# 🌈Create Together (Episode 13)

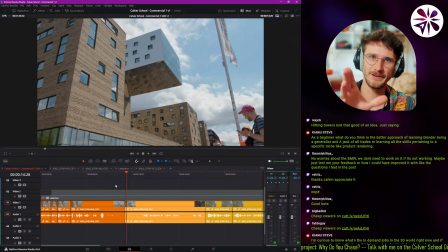And then when we come back here, this building, I want to have like a big set extension, right? I want to add Carver School logo and branding all over this building and make it even bigger,
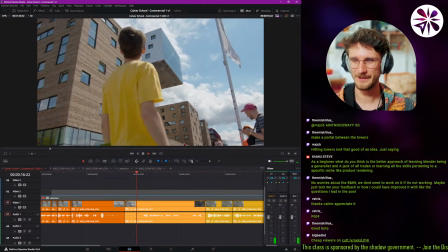make it look really impressive. And then, yeah, I come in.
This is Carver, the school for digital creatives.
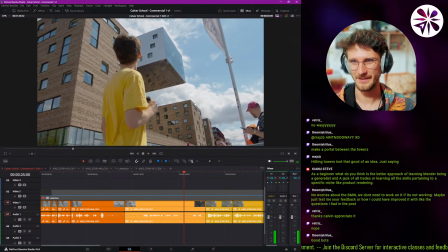I mean, this is just an illusion, a digital magic trick.
Yeah, then when I look back at it, it starts to glitch out and like collapse, right? Like all the set extension crumbles down to reveal the real footage.
The real school is in here.
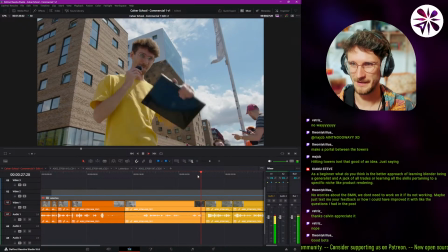Yeah, then I push here. Push my laptop into the camera.
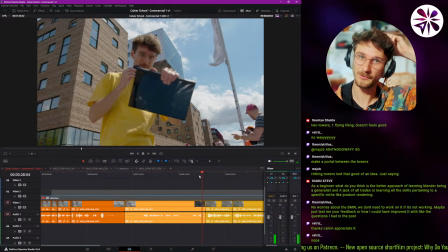Here. And there's gonna be like a smooth transition into basically the school experience, right? Like screen captures of the Discord, of the live streams, like floating in 3D space and like kind of like giving a lot of different impressions on how the experience is to like, I don't know,
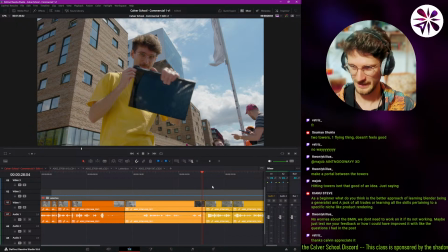like be in the community and like learn stuff.
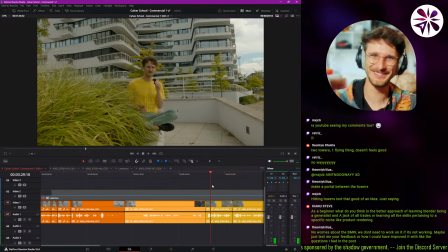Yeah, this is basically just voiceover. I'm probably not going to use the footage here of me sitting. Maybe I'll put it in somewhere. Maybe I'll cut myself out and like have myself in the corner or something. But mostly this is just voiceover.
School you can join from anywhere in the world, completely run on Discord.
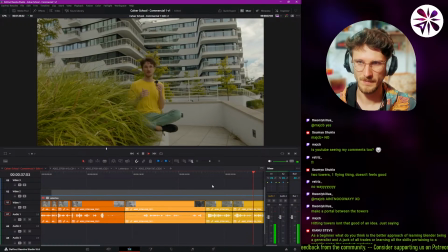You can join our daily live streams and classes completely for free. Join the weekly challenges or just talk with the community on Discord and get some help.
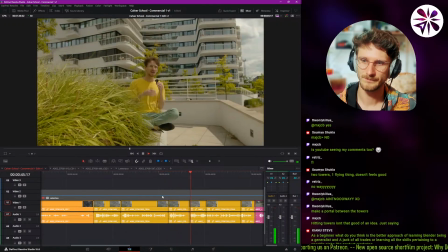You will learn the up-and-coming tools for digital creation. If you want to speed up your learning process, we can also offer you a paid membership that's completely...
I like how it just cuts from me like being super confident and like talking and then suddenly, oh shit, I need to read this, this is too complicated.
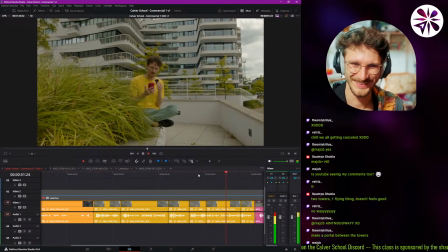Also offer you a paid membership that's completely optional, but it will get you daily feedback and solutions to your individual problems by our experienced mentors.
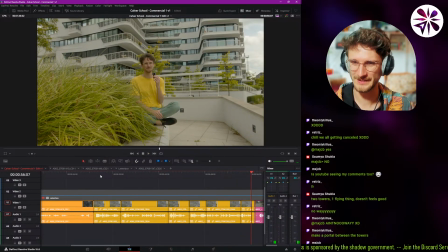Yeah, I'll probably edit this voiceover a little bit. I don't think everything there is important, so make it a little bit more tight.
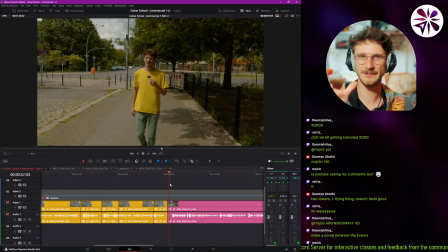And then this shot basically starts with how I'm right now, right, the real world, and then the whole shot, it's a one take, right, and everything will transform into a CG version. I will become a CG character doing the same movement, and the whole environment will turn into like a crazy sci-fi
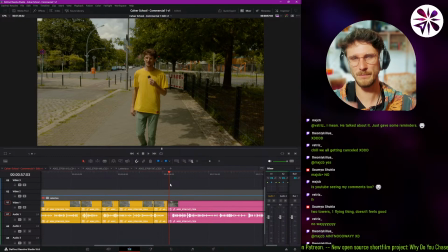environment that maybe will also like switch between styles, gonna like transform over time.
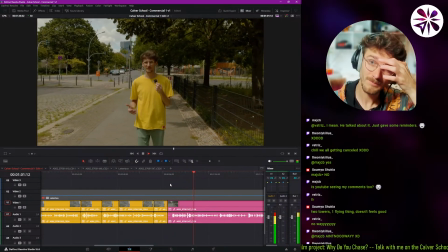Most schools will only teach you the industry standard, but in our rapidly evolving times, those standards will fall behind in relevancy and capability just too quickly.
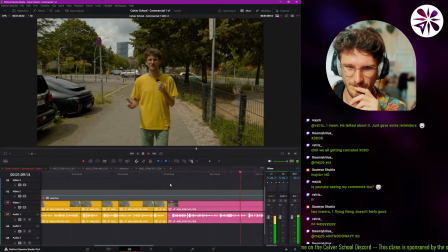So we want to take a little bit more of a modern, adaptive and interactive approach to teaching by offering the most current workflows,
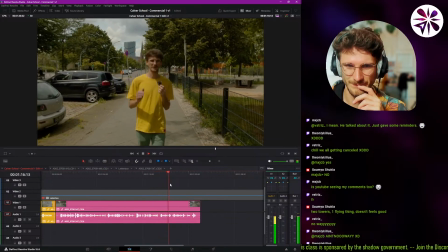techniques and tools so you can stay on top of the game and offer unique solutions to problems,
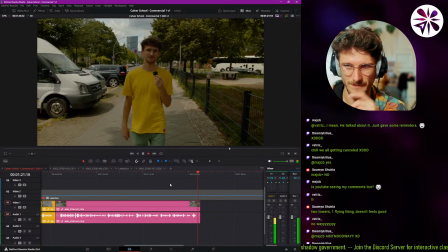making you invaluable.
Yeah.
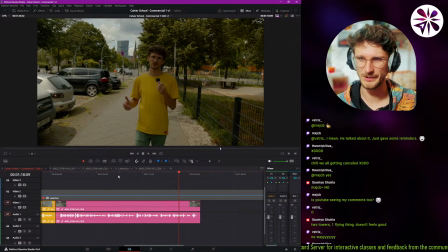I'm also thinking of re-recording some of the voiceover, because I'm kind of like losing steam as I talk here.
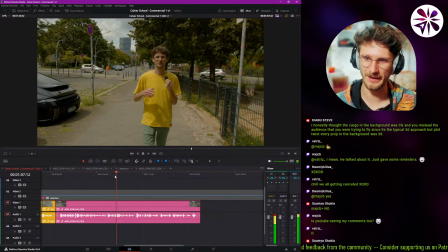So yeah, but like probably like around this point here,
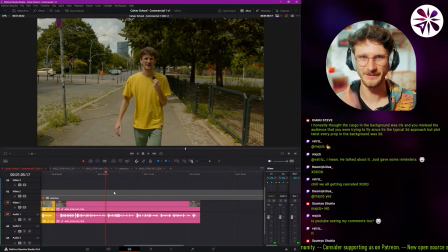it's gonna be full CG already, so I can just like do new voiceover. But yeah, that's how it looks right now. It's still pretty rough.
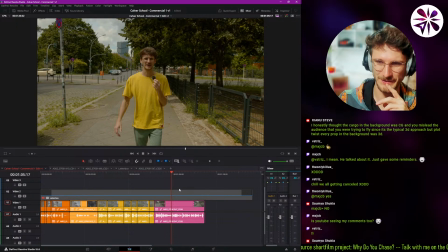Doesn't feel that good to watch, but I think it's gonna turn into something really entertaining. Keanu says, I honestly thought the cargo in the background was CG and you misled the audience that you were trying to fly,
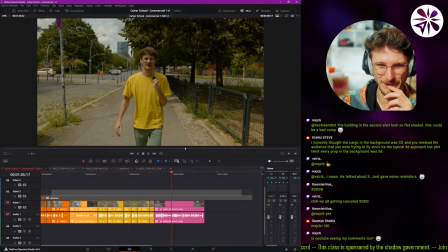since it's the typical 3D approach. But plot twist, every prop in the background was 3D.
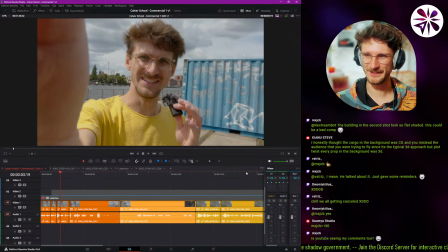Yeah, I mean, I'm actually thinking of also enhancing and set extending the whole sequence in the beginning, right?
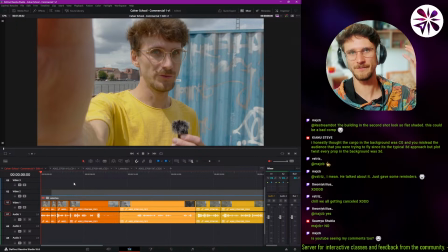To just like make it feel because otherwise I feel like if this video just popped up with me talking to the camera,
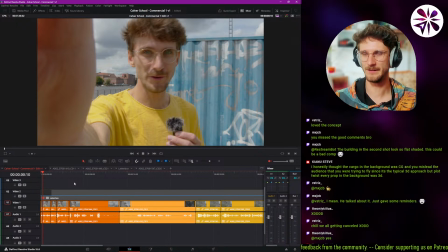kind of vlog style, it would feel not so interesting, right?